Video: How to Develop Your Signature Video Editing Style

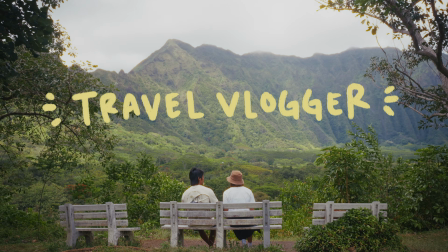Whether you're a slow, cozy comfort vlogger or a fast-paced travel vlogger, having a distinct editing style is what makes people recognize your work right away. I didn't really realize that I had a style until I kind of looked at my work as a whole.
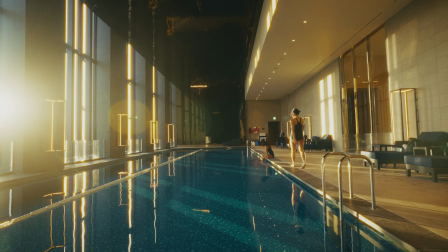Even though it's constantly evolving and changing with each video, I do think there are common themes that make it feel a little bit more like me. So today I just wanted to give you guys some tips on how you can start developing your own signature video style.
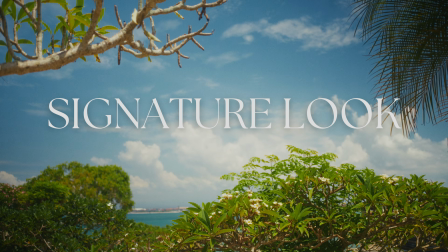Something that people will recognize right away is if you have some sort of signature look. Like think of Wes Anderson, he has a very specific look to all of his films.
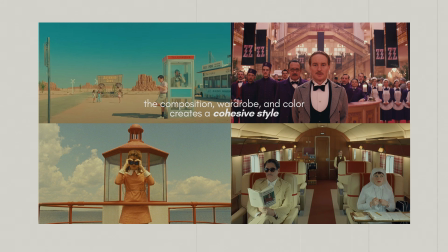You can tell right away looking at all these stills from his movies that it's his. The wardrobe and the way he colors his films are very consistent across his films. There are so many different styles that you can choose from, but you can think like, do I like something that's inviting and warm or something that's a little bit more moody and cool? Just play around with what you personally like.
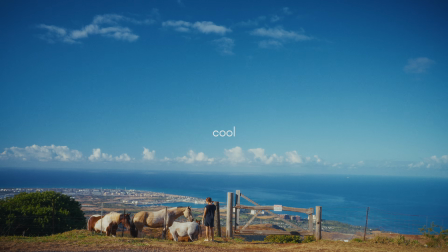And then when you're color grading, you can play around with pushing towards something more warm or cool toned, more saturated and vibrant, or desaturated and muted.
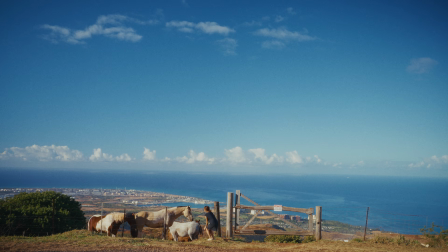And then once you figure out a look that you like, you can save that as a power grade or a LUT so you can consistently use the same look across all your videos so you don't have to start from scratch. And we do have a few videos that share how we color grade our videos as well as how to make a power grade, so you can take a look if you need help with that.
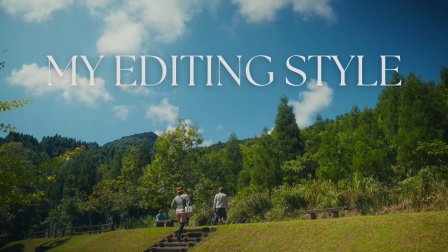In terms of my personal editing style, I do think that we kind of change it up depending on the video,
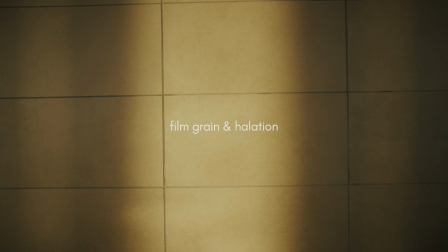but something that is consistent is we use film grain and halation to give a slightly nostalgic and filmic look to it. And also this has nothing to do with editing,
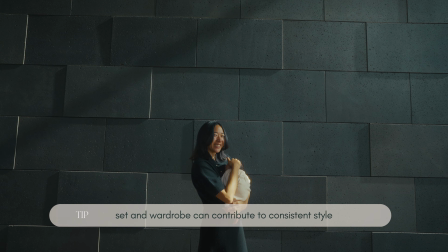but I do want to note that set and wardrobe can also affect like your overall signature video style.
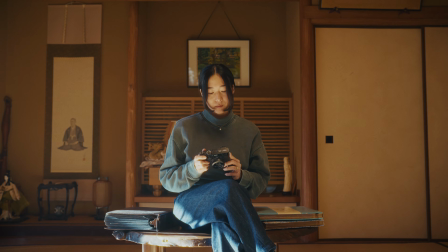The clothes you wear and the interior design of your home will all play a role in creating a consistent look to your videos.
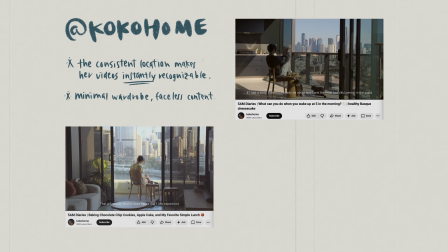If you love minimalism, you probably dress like it, and your home will probably have a certain look,
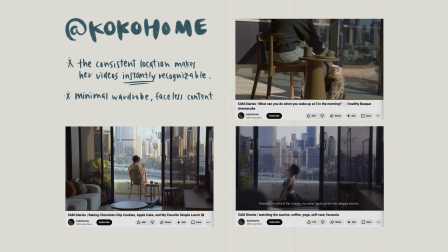and they'll all add to the consistency of the shots you get. If you take a look at your favorite creators, you might notice that they have a certain pacing or rhythm to all of their videos.
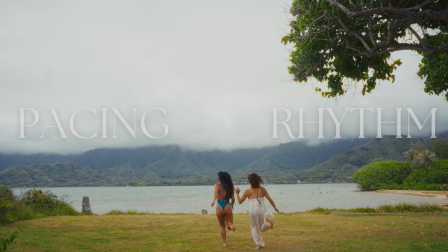Pacing, rhythm, and tone are all part of creating a signature editing style. Let me give you a few examples from YouTubers that I personally watch.
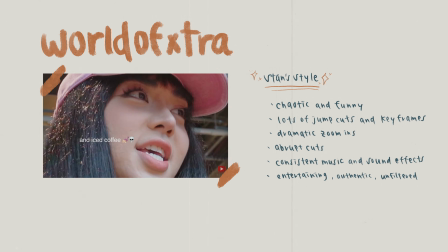Dan from World of Extra has a very distinct style, and you know right away that it's his video because he talks fast,
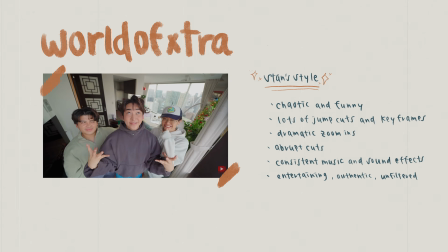the intro has quick little snippets from the video so you know what to expect. He's funny and entertaining, and I'm clicking on his video when I'm in the mood to laugh and get energized.
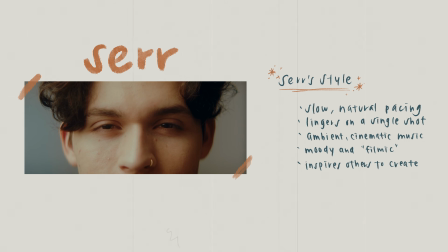Sir, on the other hand, is much slower pacing, and I love his style because it makes you curious,
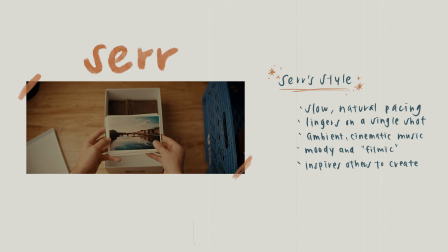gently invites you in, and I feel like I can't look away. And I know when I'm clicking on his videos that I'm going to get inspired to create. So how do you go about figuring out what your personal pacing and rhythm is?
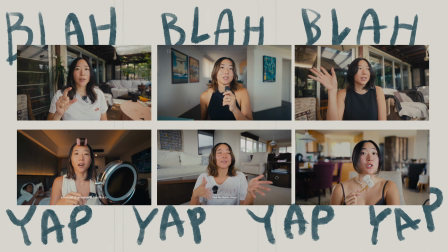I think the best thing you can do is just like record yourself talking, because then you'll have like the certain rhythm. Like I said, Stan talks very fast and he's like very chaotic and quick, and Sir does like very slow paced stuff, and it's completely different rhythms, and then that's like such a big part of their signature style.
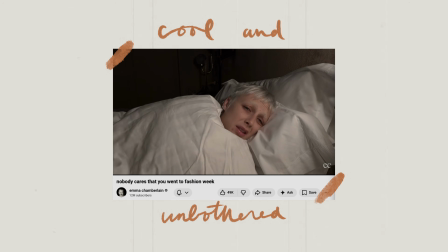Like, are you someone that's calm and reflective, cool and unbothered, chaotic and funny? I think the pacing and rhythm will naturally come with whatever you are.
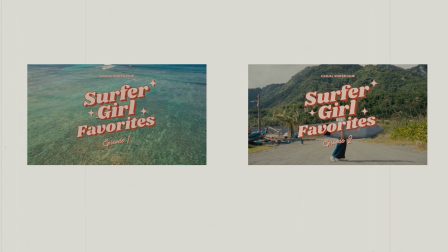One of the easiest ways that you can kind of create this signature editing style is by graphics and text.
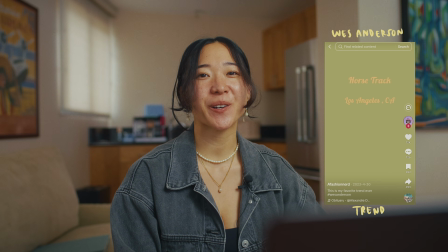Like, I just think of the Wes Anderson trend that was going around a couple years ago, and the big part of what made it recognizable is the text in the beginning, right?
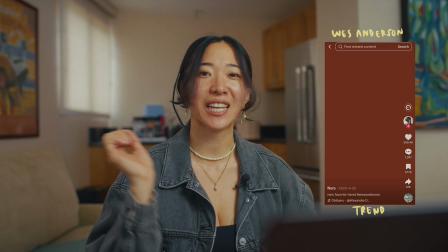Along with the music, but also the text is like instantly like, oh, this is the Wes Anderson trend. I personally just use Canva to make all of my graphics, and for example, like in these tutorial videos, I will have like a few texts or fonts that I use consistently across all of my tutorials, so like you know that this is like my tutorial. Like, it's always gonna have these little tip stuff here, and then I also like to add this font for my little titles in between.
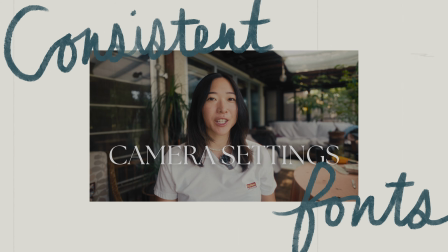So, you know, it's like consistent across my tutorials, and it's become like my signature editing style, just very easily by using the same fonts all the time. And if you want to customize it even more, you can do handwritten text.